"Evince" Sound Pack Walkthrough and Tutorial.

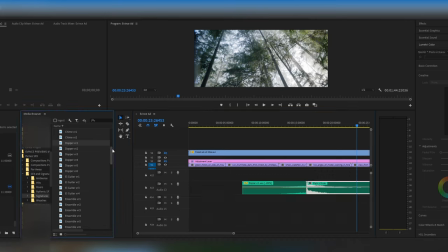Now let's layer the piano sound with chime version 1 and use Interstellar version 2 sound for the next scene.
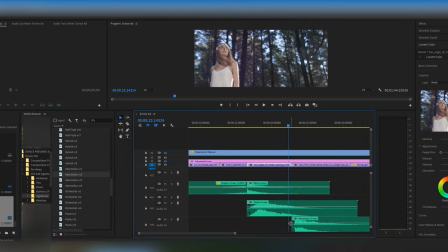Let's have a listen now.
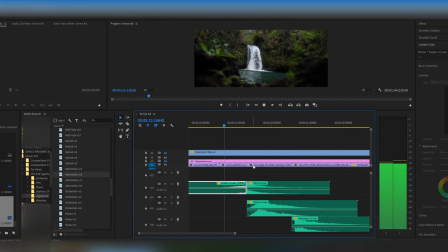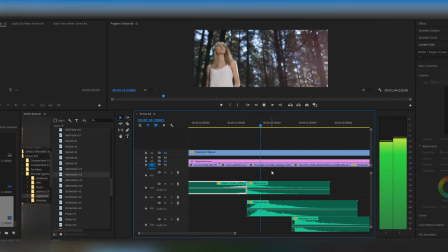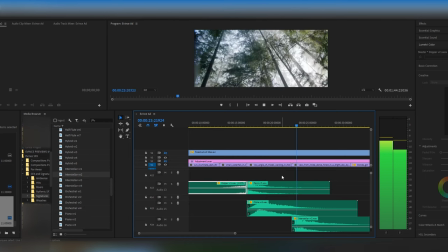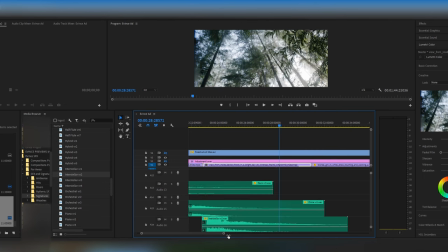That is nice, but it feels like we could do with another sound effect that could serve us as a transition between the scenes.
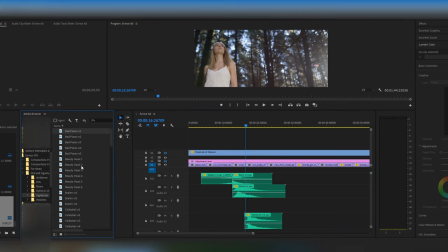For that, let's use Just Breathe sound, a long version. It can be found in Whooshes folder. Let's place it in between the scenes.
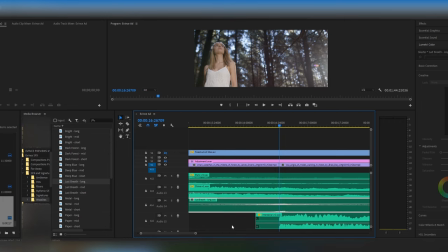And let's have a listen now.
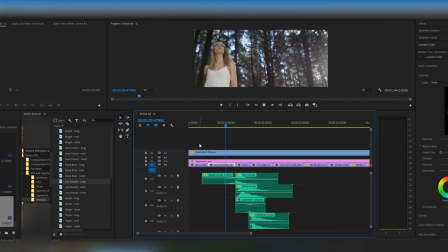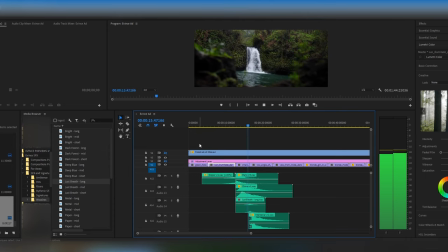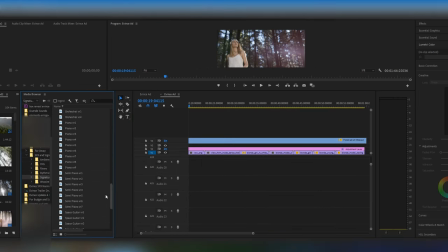Nice one. In the same way, I am going now to drag and drop multiple sound signatures at the beginning of different scenes in our video. You already know how to do it, so I'll just fast forward the process.
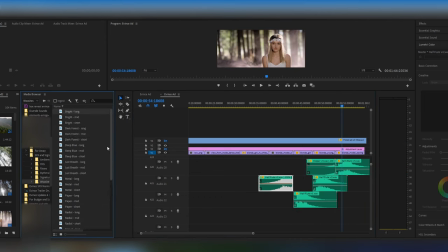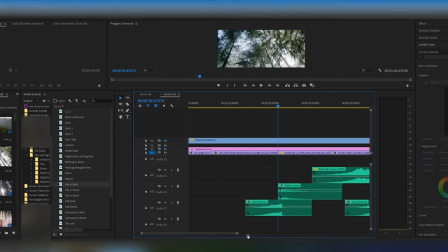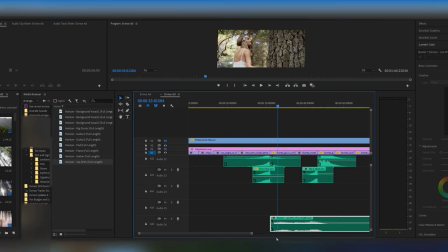So all of the sound signatures have now been placed, and to add more interest into our soundtrack,
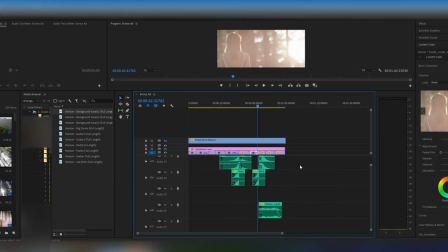I have also added a vocal sound effect part from the Horizon composition. Here is how it sounds.
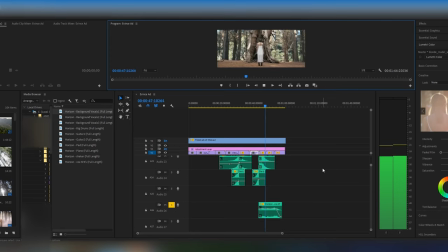So now let's have a listen to all of it.